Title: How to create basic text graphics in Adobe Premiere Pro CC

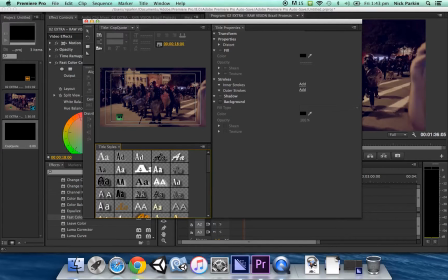250s
I'm just going to get straight into it and just click on the image and start typing. For instance, let's just say I was quoting one of the police officers.
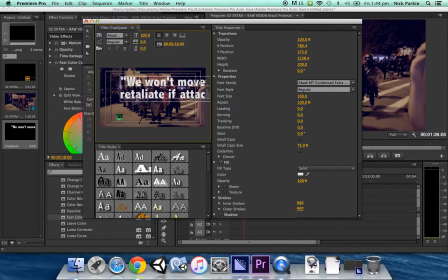Obviously that's gigantic text, so I'm going to reduce the font size.
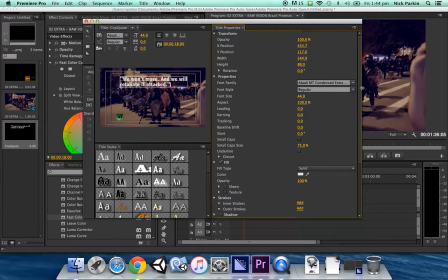283s
Probably a bit bigger than that. And you get options of lots of different font choices.
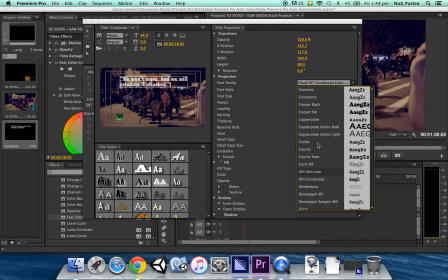292s
I'm gonna pick something slightly more newsy, seeing as I'm making a news style graphic.
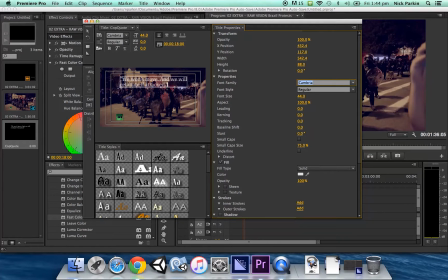297s
Cambria is pretty good. And then I'm going to add some more text down here. Let's just call Officer John Smith, for instance.
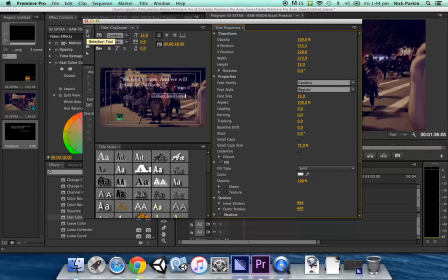310s
And I'm going to make that slightly smaller. Cool. And then over here, you can click on your pointer and you can move these texts around. Cool. That looks pretty professional. So you could imagine if we're recording a police officer that we didn't get on camera, we could create a graphic looking something like this.
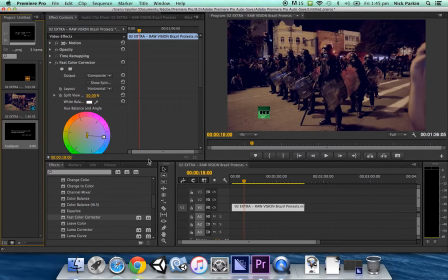330s
Close that down once you're done with it. And then, as you can see, it doesn't automatically come up here. It's not connected to this video track. The reason why is because if I go into my project, which yours might be down there, but I've moved mine to the left of the screen,
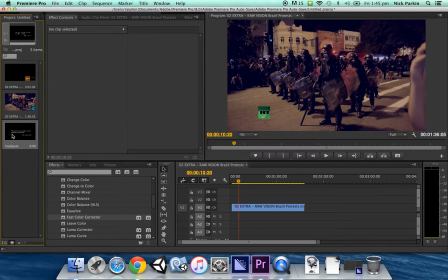350s
our title is actually here. It's its own element.
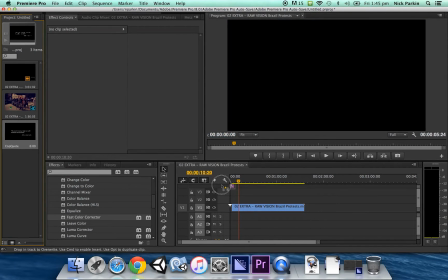353s
So you need to actually grab that title that you've created and drag it over on top of your video piece. You can extend it or shorten it as however you want. But yeah, there you go.
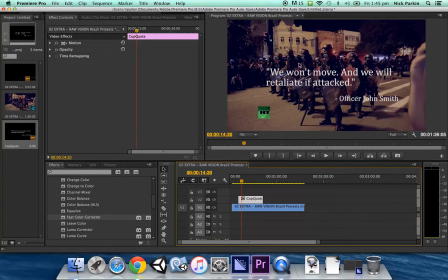367s
It appears now on screen. Now, if I just play this, this is what it's going to look like in terms of its motion at the moment. The text just kind of just leaps out, right? And it looks a little cheap.
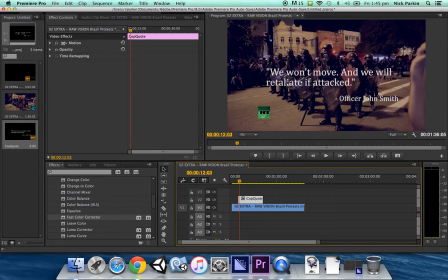384s
So better way to go about this is to have this text fade in, to transition it in. So again, on the effects tab down here, this time we're interested in video transitions, dissolve, cross dissolve. Put that at the start and at the end of your text.
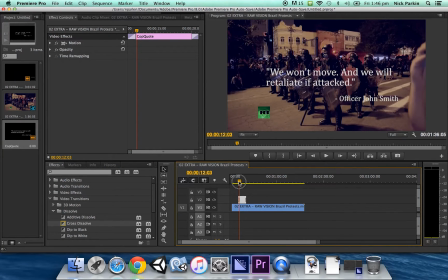404s
I'll just make this a bit shorter so we can see the effect. And I'll press space to play. And as you see, it kind of fades in on the screen, looks more professional, and it's also going to fade out in a second.
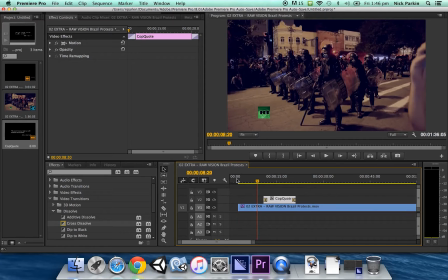422s
Cool. Another thing you could do is actually get a double fade happening and fade in the graphic as well. So if I have the graphic maybe starting here
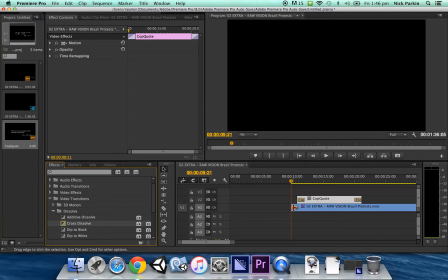433s
and have another cross dissolve on the graphic, let's have a look at this.
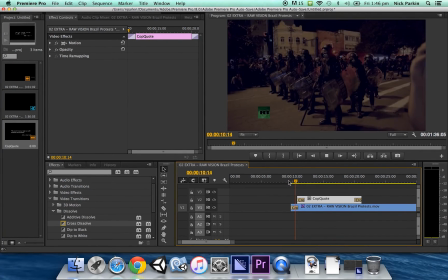441s
That was pretty, looks a little more professional like that. Pretty happy with that.
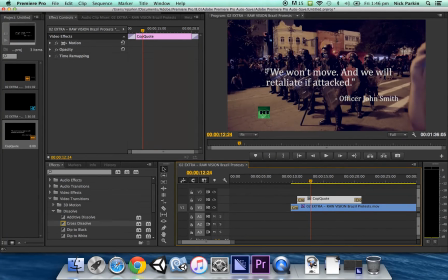446s
Cool. I'm already upset that I haven't properly centered my text. So if I was doing this for a real project, I would have spent a bit more time on the text and making it look nice and pretty, but you get the idea.
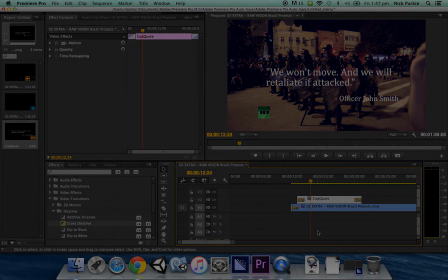460s
I hope that helps.